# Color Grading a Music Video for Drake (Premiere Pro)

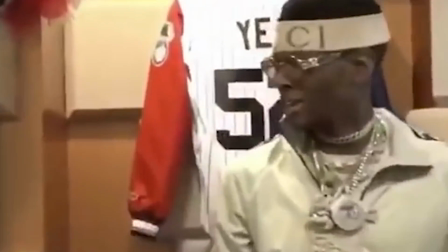Today we're going to be coloring a music video for Drake. Drake just dropped a brand new music video for Jumbotron Shit Poppin'. I've taken some of the clips from the video, converted them into flat footage so they can be colored. I'm going to be coloring all these clips using my Lut Pack that's on my website.
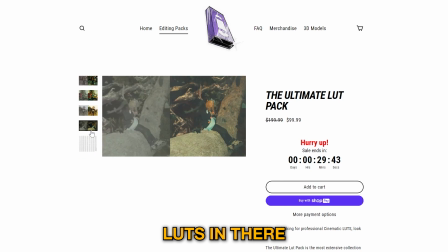If you guys want to go grab it, there are over 250 plus unique LUTs in there. If you guys want to follow along with your own LUTs as well, that is okay.
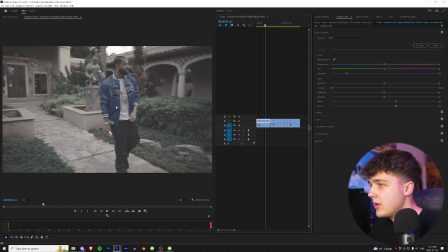All right, so we're going to start on this clip right here. As you can see, we have the flat footage, and then this is how it looks colored in the music video.
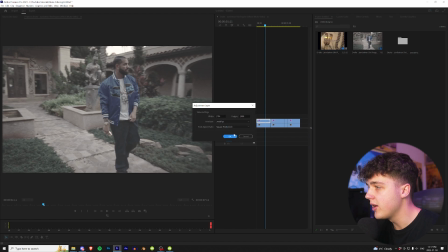We're going to get started by going up to Project, right-clicking, creating a new item, and then creating an adjustment layer. I like the color on adjustment layers because it makes it so much easier just to add the effects and turn them on and off. So we're going to do that just like so. So we have an adjustment layer on for each clip here.
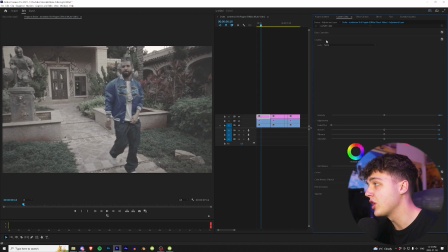To get started, we're going to go up to our good old friend Lumetri color here, go over to creative, hit look under none, hit browse, and we're going to open up my LUT pack here.
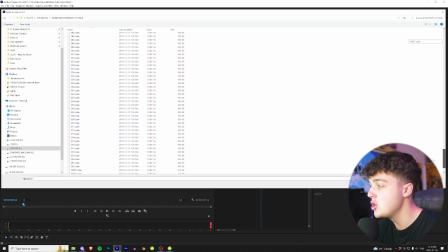So now we have the tinytapes ultimate LUT pack open. As you guys can see, there are over 250 LUTs in here, 282 total, and then we have 7 film LUTs. So we're going to go with a completely random LUT here, and let's see how 209 looks. That kind of adds a cool stylized look to it.
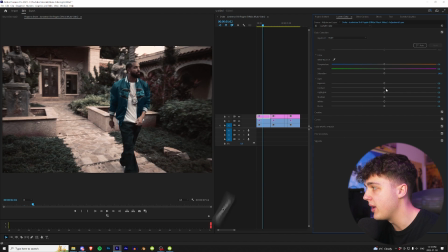Let's roll with this. Go back into basic correction here. We're going to spice it up a little bit by adding a little bit more highlights to it, adding the saturation back up, playing with the green, playing with the orange, and then bring in the shadows down a tiny, tiny bit, bring in the whites up, but we don't want to blow them out too much, bring in the blacks down. And that's a cool look there.
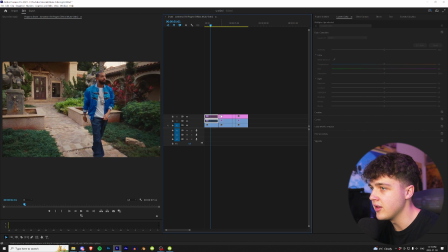I really like how that looks. So this is comparing it to the original one and then my stylized look from my LUT pack. If you guys want to spice it up a little bit more, what we could do is hold alt, drag this clip up to duplicate it. So there's two of them. Go up to effects, and I'm just going to apply my tinytapes vintage glow here, which is also linked on my website.
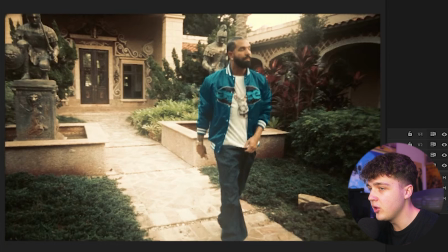As you guys can see, it makes the highlights glow, which is a really cool look. And then going to effect controls and playing with the opacity, you guys can turn that up and down and cater it to your liking.
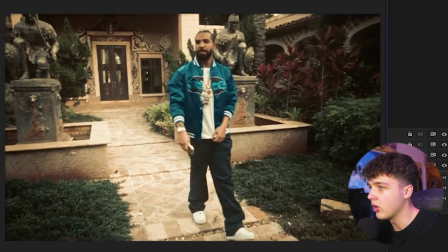So this is with it on and then off. I think it adds a cool, unique look. This is before and then after.
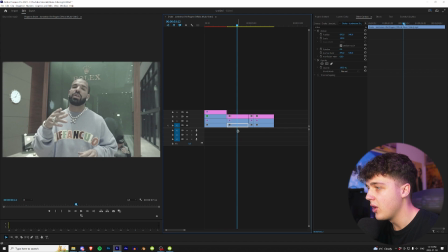Let's move on to the next one, guys. All right, so we have this scene here in the Rolex store. We're gonna go ahead, go into the adjustment layer and open up Lumetri color just like before.
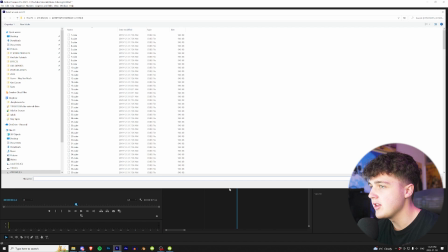Go into creative, hit look, browse, and once again we are back in our LUT pack here.
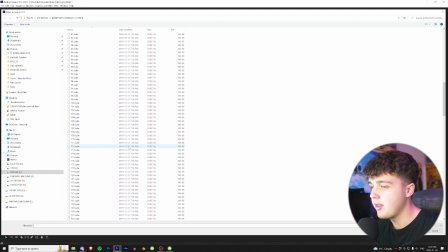Let's go with another random LUT. I'm gonna go with 133.
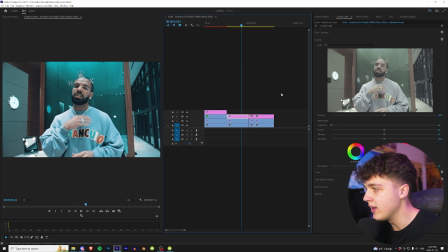It's kind of a cool blue tone. I like the way that looks. I think it kind of adds to the film look as well.
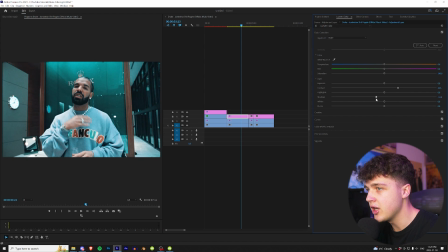Let's go in and play with the contrast, turn that up a little bit, turn the shadows down, turn the highlights up, and then we could play with the saturation a tiny bit more.
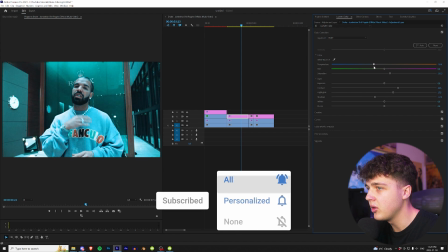I'm gonna add some orange into this because I don't want to add too much blue. I just want to bring out his face a little bit more.
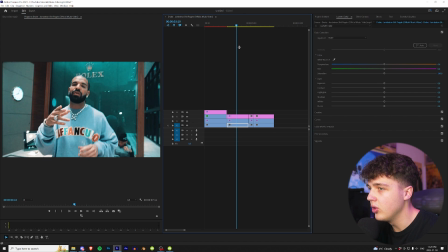We could turn the whites down a tiny bit, the blacks up, and that's a cool look there. As you guys can see, we have the before and then the after. Kind of a cool blue look. And if you guys want to change the color of it at all to a little bit more orangey, you can do that here. If you want to make it pink, I like the way this looks here. And then if we want to get the halation that they used in the video quite a bit, what we can do is we can go into plugin called Dehancer Pro.
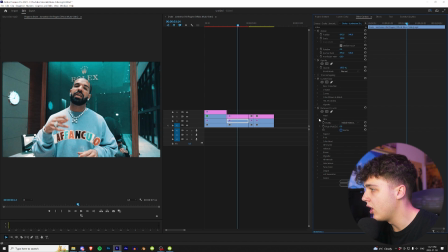I'm just going to drag and drop that on. We're going to go in and turn off the film profile here. And then going into halation, we can turn that on.
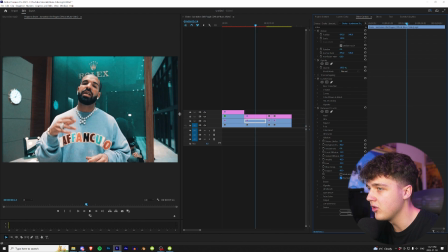And halation just adds the cool red lines around things. So if I bring this up a little bit, we can amplify it. As you can see his shoulder right there. If I turn into mask mode, you can't really see it, but his shoulder there and a little bit of his wrist has the halation. If I turn up the local diffusion, it'll show a lot more, but we don't want that much of it. This video has a lot of this because it was actually shot on film.
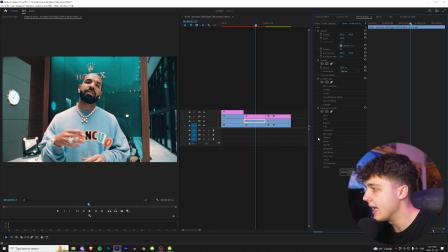So if you guys want to add that as well, you can get that from Dehancer. And we can turn on the bloom as well here to make the some areas glow that should be. And this is a really simple and easy way to get a film look. You can also go through here and add film grain.
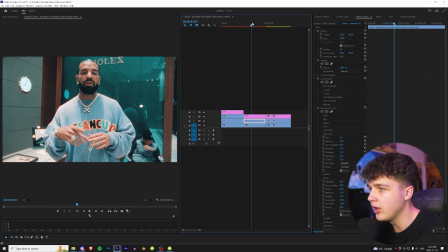I'm not the biggest fan of their film grain, if I'm being completely honest. I like using my own film grain, which I have on my website on a pack.
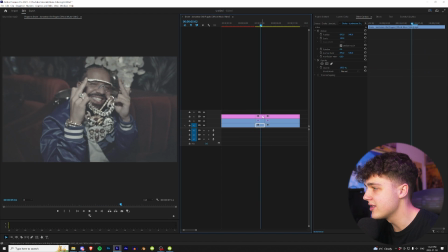But let's move into the next one here. All right, so this is a really cool scene. I love the way he looks in this. We're going to go ahead once again, Lumetri color, boom, creative, boom, go up to browse.
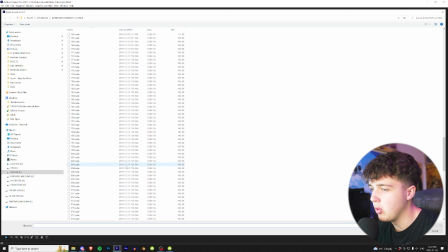Once again, back in the LUT pack here. Let's go with a random one. Let's go with the very last one here, 282.
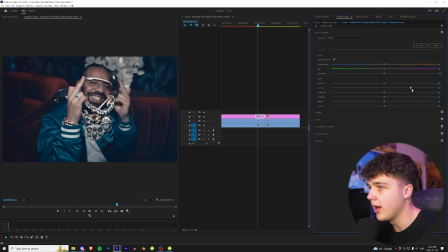I like that look there. Let's go ahead and stylize it a little bit more by turning up the contrast, turning down the shadows just to kind of focus on him mainly.
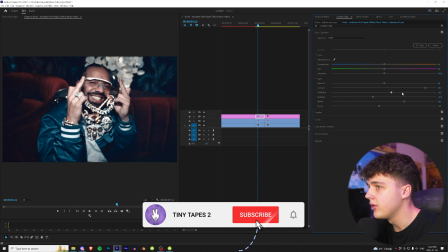Turn up the whites, turn down the blacks a little bit, turn up the highlights, and then turning up the saturation there.
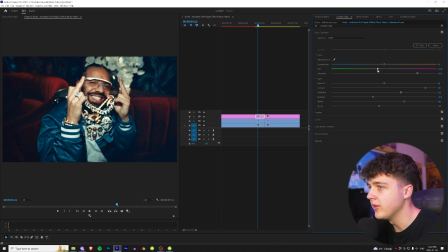Boom. I like the way that looks. Maybe add a little bit of a green tint to it. And that looks really good there. This is how it looks before, then after with my coloring. I love the way this looks, guys, especially if we go up and add that vintage glow to it.
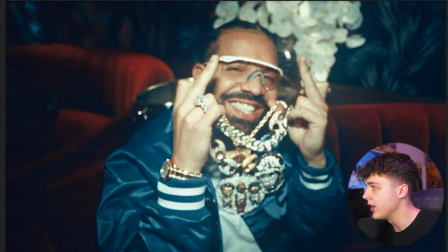Drag and drop that on there. Boom, he's glowing like crazy. Once again, like I told you guys, if we go in and you can turn the opacity down on it to kind of have it slightly glowing.
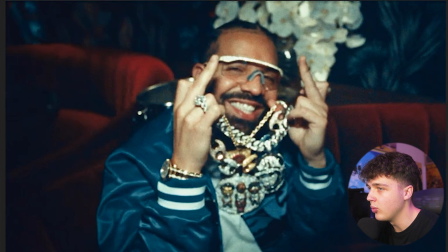So this is without it and with the glow. It looks really cool.